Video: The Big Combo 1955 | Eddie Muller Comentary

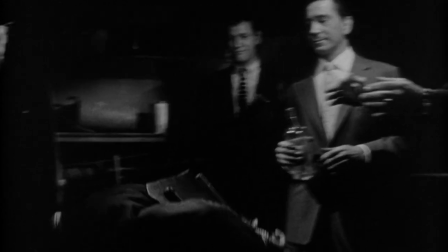(36:49)
In The Chase, Cochran plays a Miami gangster named Eddie Roman, who might as well be the twin brother of Mr. Brown.
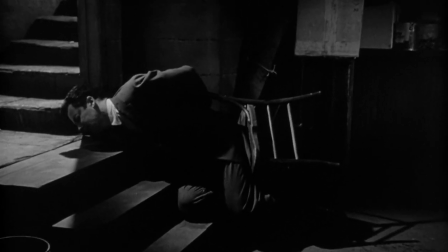(36:57)
They are virtually the same character.
Look at that drunken cop.
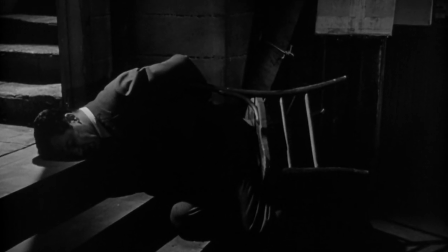(37:03) Isn't that a shame?
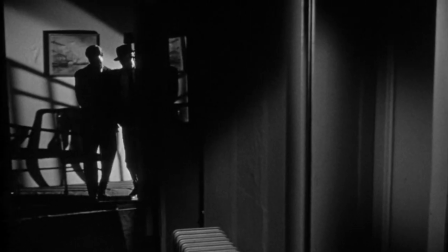(37:08)
Scenes like this one, where the bad guys drop the deputy on the sheriff's doorstep,
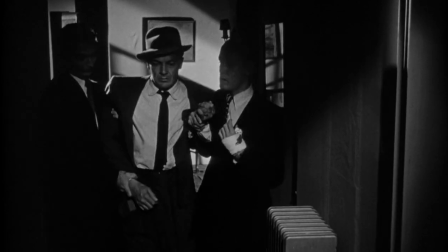(37:13)
always remind me of how cops and robbers' stories are all pretty much the same regardless
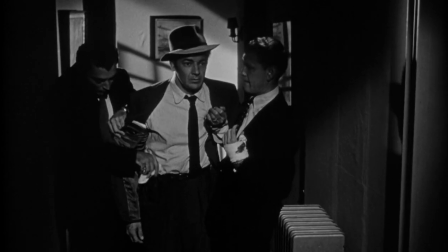(37:19)
of the period in which they're set. this script could easily be adapted as a Western,
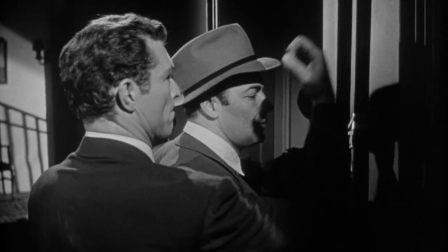(37:25)
and I can see him tossing Diamond out of the back of a buckboard in front of the town jail.
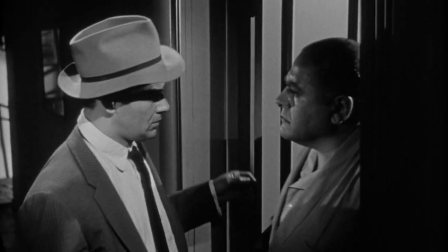(37:31)
It makes me wonder if the inspiration for this film wasn't The Big Heat, which was a huge hit for Columbia a couple of years earlier,
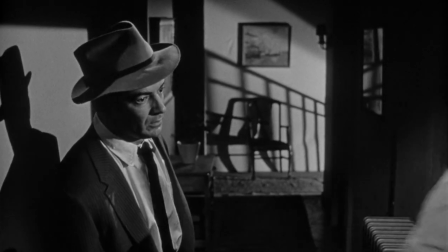(37:39)
and is another modern-dressed cops-and-robbers saga that, at heart, plays exactly like a Western.
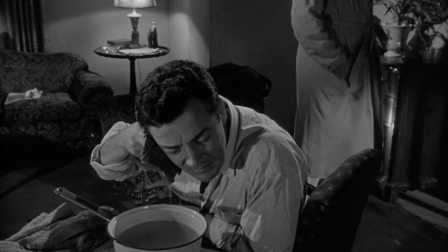(37:49)
Well, Bob Middleton gets all the heavy lifting in this scene,
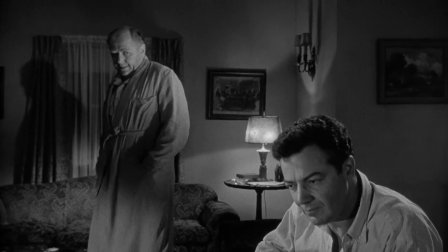(37:53)
given the thankless task of pacing around, espousing a bunch of crucial expository information.
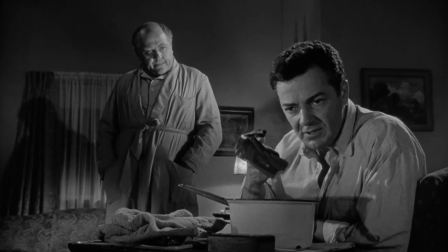(37:59) I'd like to start by picking up Brown and company. No, you can't. They outsmarted you. Take a look in the mirror.
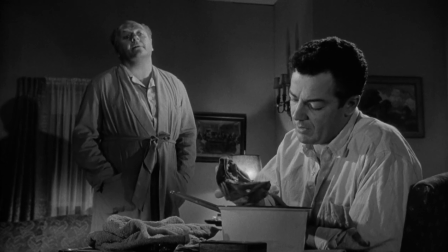(38:05) There's not a mark on you. You were drunk. You came here on your own. That's the defense.
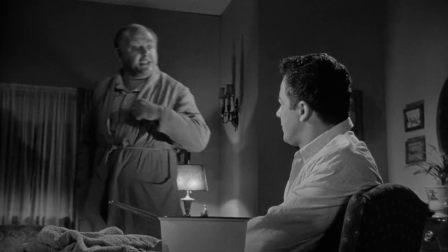(38:10) And it's airtight, Leonard. That's why Brown delivered you here.
To me, this is the test of a good character actor.
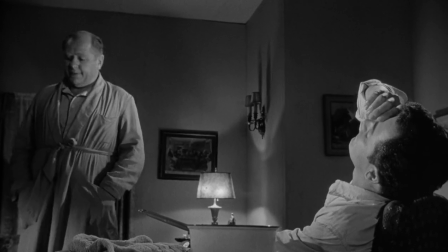(38:17)
Expressing emotion is easy for actors,
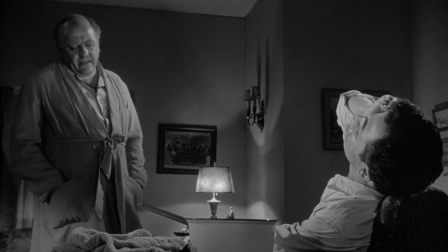(38:20)
but give a guy a page of script that's nothing but plot explication and tell them to make it realistic and believable,
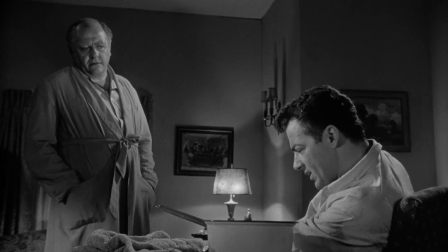(38:29)
that's acting. Check out Jeff Corey's deathbed scene in The Killers,
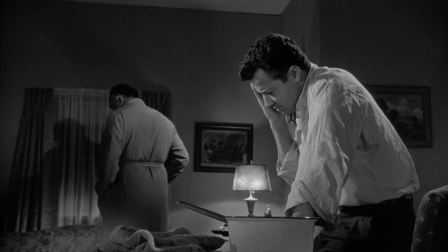(38:34)
where he expires while explaining the whole plot of the movie, and it's actually compelling.
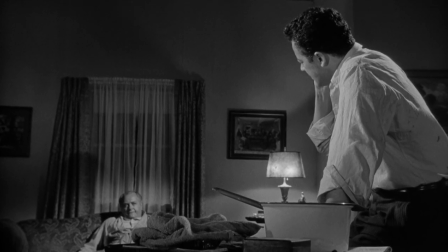(38:41)
So Bob Middleton earned his paycheck with this scene, which I probably don't even need to add at this point,
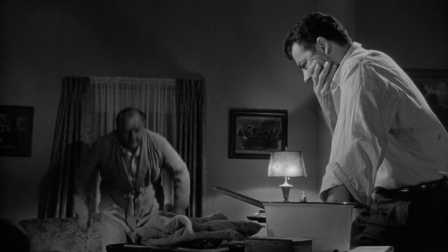(38:48)
is enacted in one take before a single camera setup,
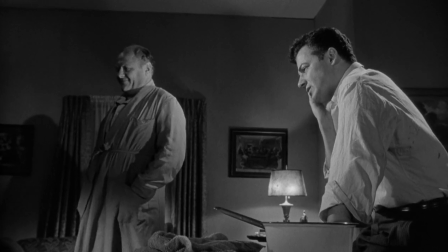(38:53)
greatly enhanced by John Alton's moody but practical lighting scheme.
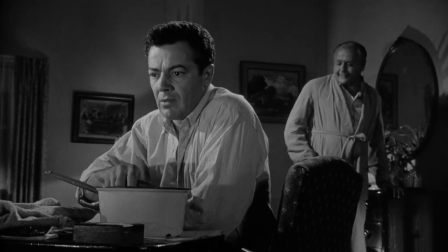(38:59)
And I hate to tell the lieutenant this, but sponging his ear with hot water will not stop the ringing in his head.
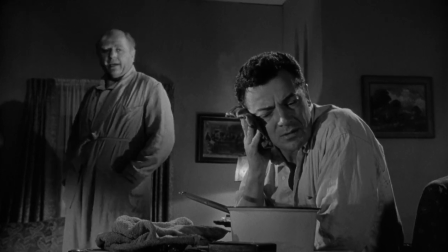(39:06)
I'm not sure where he got this advice. Rita probably could have helped him out with this, but Captain Peterson here is no help at all.
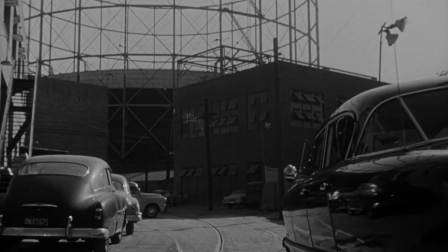(39:16)
Now here's another iconic image from Los Angeles Noir, an L.A. gas company tank.
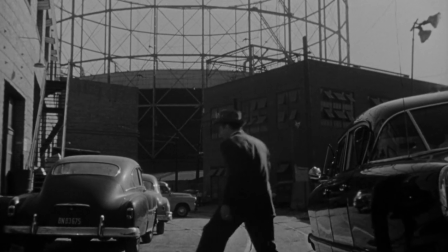(39:22)
This is the one at Santa Monica Boulevard and Formosa Street, which you can see in films like T-Men and Cry Danger, among many others.
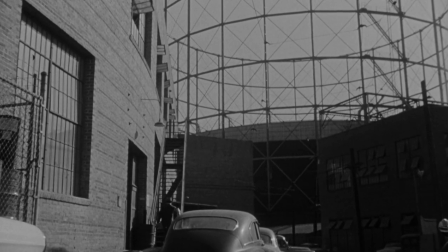(39:32)
This one was only a few blocks from Kling Studios, where the bulk of this film was shot.
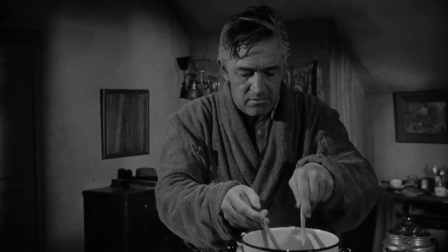(39:37)
Of course, this scene has to start tight on some spaghetti, since that's the lone clue that has led Diamond to this guy.
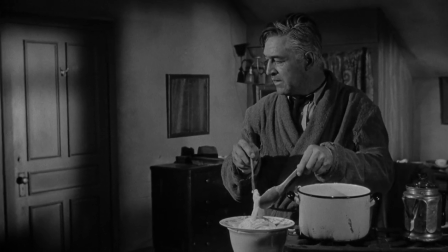(39:46)
Remember Conti blurting out Bettini in response to spaghetti during his polygraph.
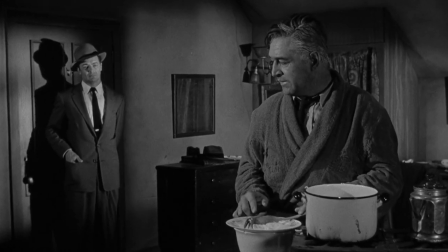(39:53)
And how about two seconds after that last scene ends, Diamond just walks right into this guy's hideout,
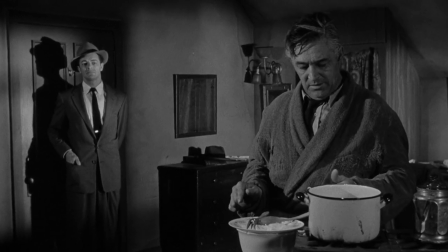(39:59)
where he's been hiding for the last seven years to avoid Brown's killers. I mean, how in the hell did he just find this guy out of the blue?
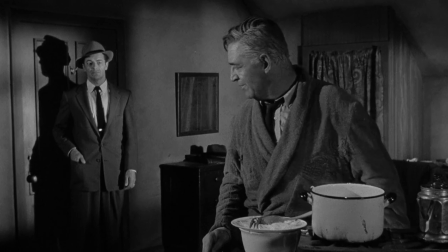(40:09)
Putting aside my quibbles with the logic that brought us to this scene, we do get to see in action one of my favorite film noir character actors.
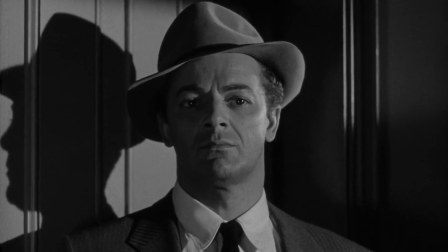(40:18)
They shot some white paint into his hair to try to make Ted DiCorsia look older than his 50 years,
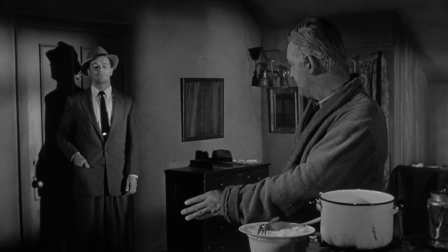(40:24)
and for once he's playing a character who's tired and frail, since his specialty was typically burly,
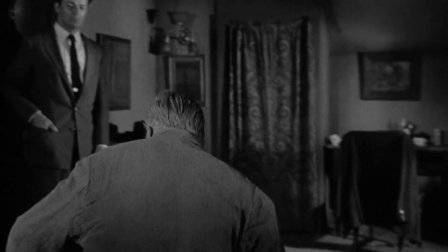(40:31)
intimidating greaseballs. de Corsia had a fantastic gravelly voice,
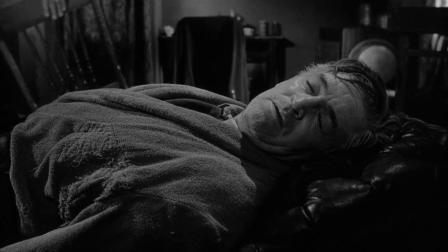(40:36)
which was used to great effect on the radio before Orson Welles capitalized on his visual potential,
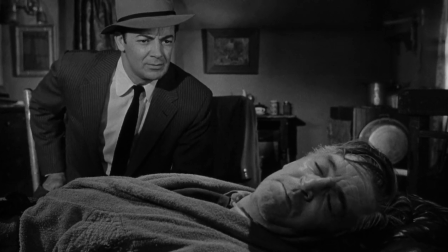(40:43)
casting him as the sleazy and ill-fated Sidney Broom in Lady from Shanghai,
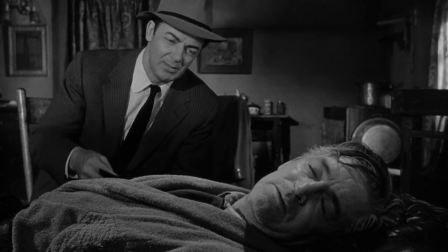(40:49)
which was de Corsia's first film.